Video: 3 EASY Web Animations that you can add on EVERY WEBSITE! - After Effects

For a long time, I asked to myself, how can I recreate beautiful animations without writing lines of code?
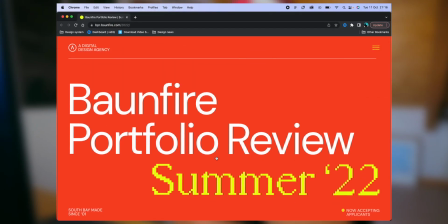6s
Finally, I found the answer, and today I'm gonna show you how can you recreate three beautiful award-winning animations that you can find on a lot of websites,
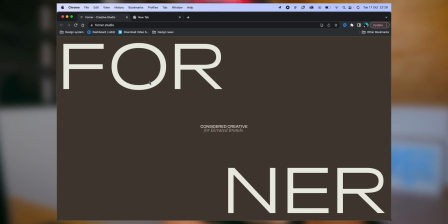14s
and I'm gonna show you how to recreate them without writing lines of code. We're going to use After Effects, but we are not only going to replicate the effects, but we're going to put them into a single design, so I can show you how can you synchronize all the animations together to make everything flawless,
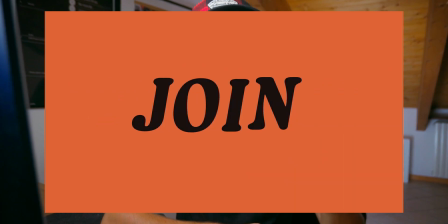30s
and how can you create a beautiful web page animation without writing lines of code. Let's jump right into it, and I'm super pumped to show you everything.
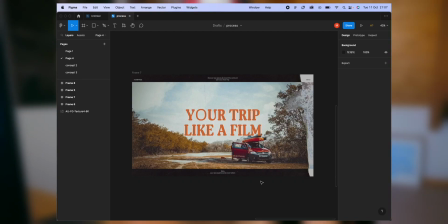38s
For the design, we're going to use this here section that I've created for another tutorial that I've made on how to create an award-winning experience. And if you haven't seen it yet, you're missing something really interesting, so definitely check it out. So this is going to be our starting point.
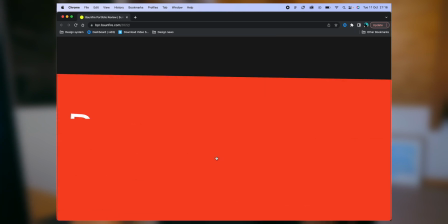51s
Starting with the first animation, we have this text that goes from the bottom to the top with this masking effect.
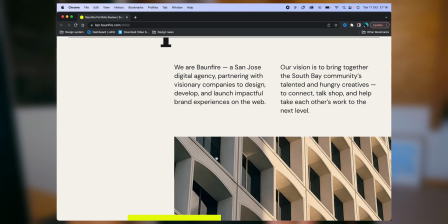56s
It's a super simple effect, but it adds a lot of motion, a lot of interactivity, and it's super simple to do, so you don't have to go crazy about animations. So how we can apply it to our design?
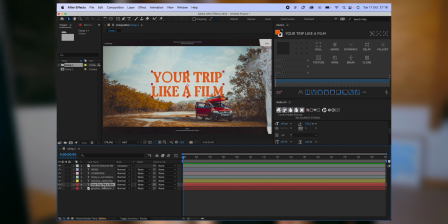67s
We're going to add the effect to our title because it's the biggest element on the page, it's the most impactful, and I want to add some animation to the title. So pick element. I'm going to use my plugin to break the title into words. I'm going to change and take the animations panel, text break, break words,
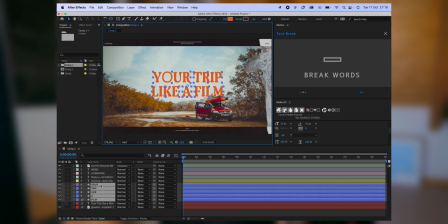87s
and I'm going to have every single word of the title set it up for my animation. And if you don't have the plugin that I have, it's gonna be a pain in the ass because you need to break the words, the title, the letters, one by one, but you're going to have the same result. This plugin only makes everything faster. So now that we have our title divided by words,
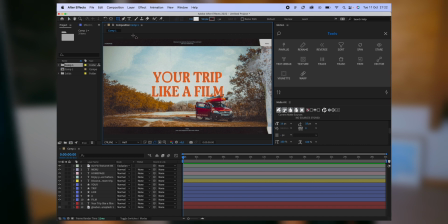108s
we are going to select the rectangle tool by clicking Q on our keyboard or by selecting the rectangle tool in the toolbar, and we're going to draw some rectangles on every single title or every single word that we have in our design,
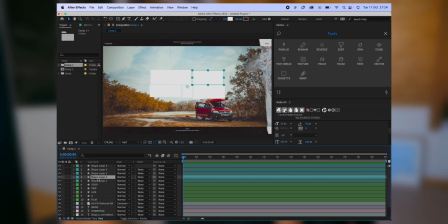122s
like so. Again, just to organize everything, let's put all the shape layers on the respective words, just to make everything more visually organized. But to mask the words, we have two ways. We can use the plugin, or we can use the After Effects tools that we have built in. Same thing again, but just in different ways.
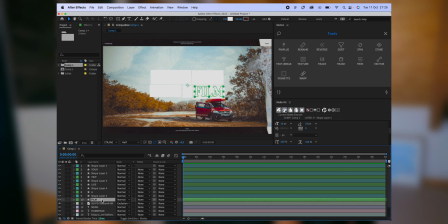140s
With the plugin, I select the shape layer, I store the shape layer, and I apply it on the text, and I hide the text layer. The other way, without the plugin, just select the mask, so that's why we want to have our shape layer above our text,
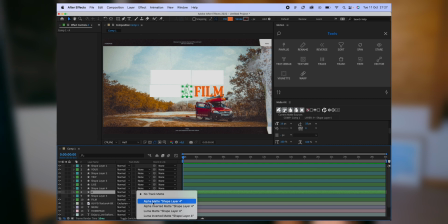156s
so we can use the alpha matte built in into After Effects. Select the shape above the letter, and we basically have done the same thing that we have done with the plugin. Now it's just a matter of repeating things, nothing new, nothing difficult, just some mechanics, and you've basically done everything.
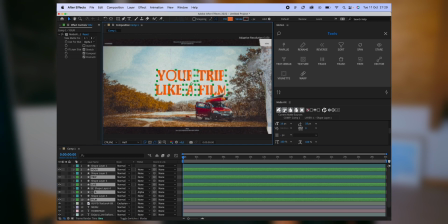177s
Now, if we take all the words and we move them around, we can see that we have this masking effect. Now, the only thing that remains to do is to add and to animate the position of the actual words. Now, we select all the words into the elements panel. We click P on the keyboard to show the position property.
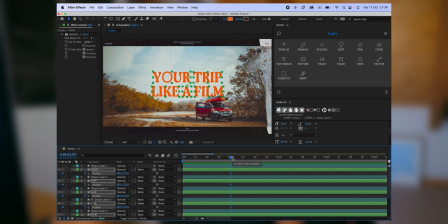194s
We create a keyframe at the second one, at the first second. We are going to change the duration afterwards. Let's move the playhead at the beginning. We create another keyframe, and it's now that we move our words. In this case, let's move them to the bottom, and if I click space on the keyboard, we can see that we have our animation.
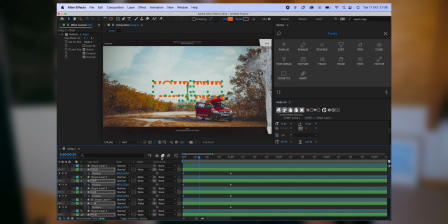211s
For this effect, the last thing that remains to do is to add easing, because right now it's pretty ugly. To do so, there are again two ways. I use the plugin that I've installed, and I go here in the animation panel, and I add some easing, for example this one, and we have the animation that is really nice and really smooth.
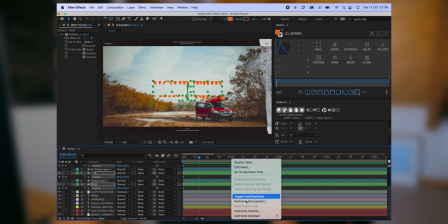230s
Otherwise, if you don't have the plugin, just right click on the keyframes, keyframe assistant, easy ease.
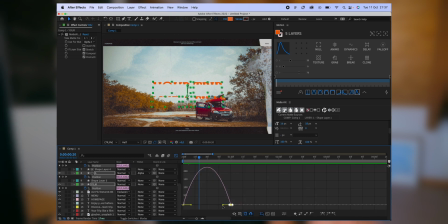235s
Now we go into the easing panel and we change the behavior or the curve for the easing, and we basically have the same effect. Now another thing that we can add to add more personality to the animation, just add some delay between the words.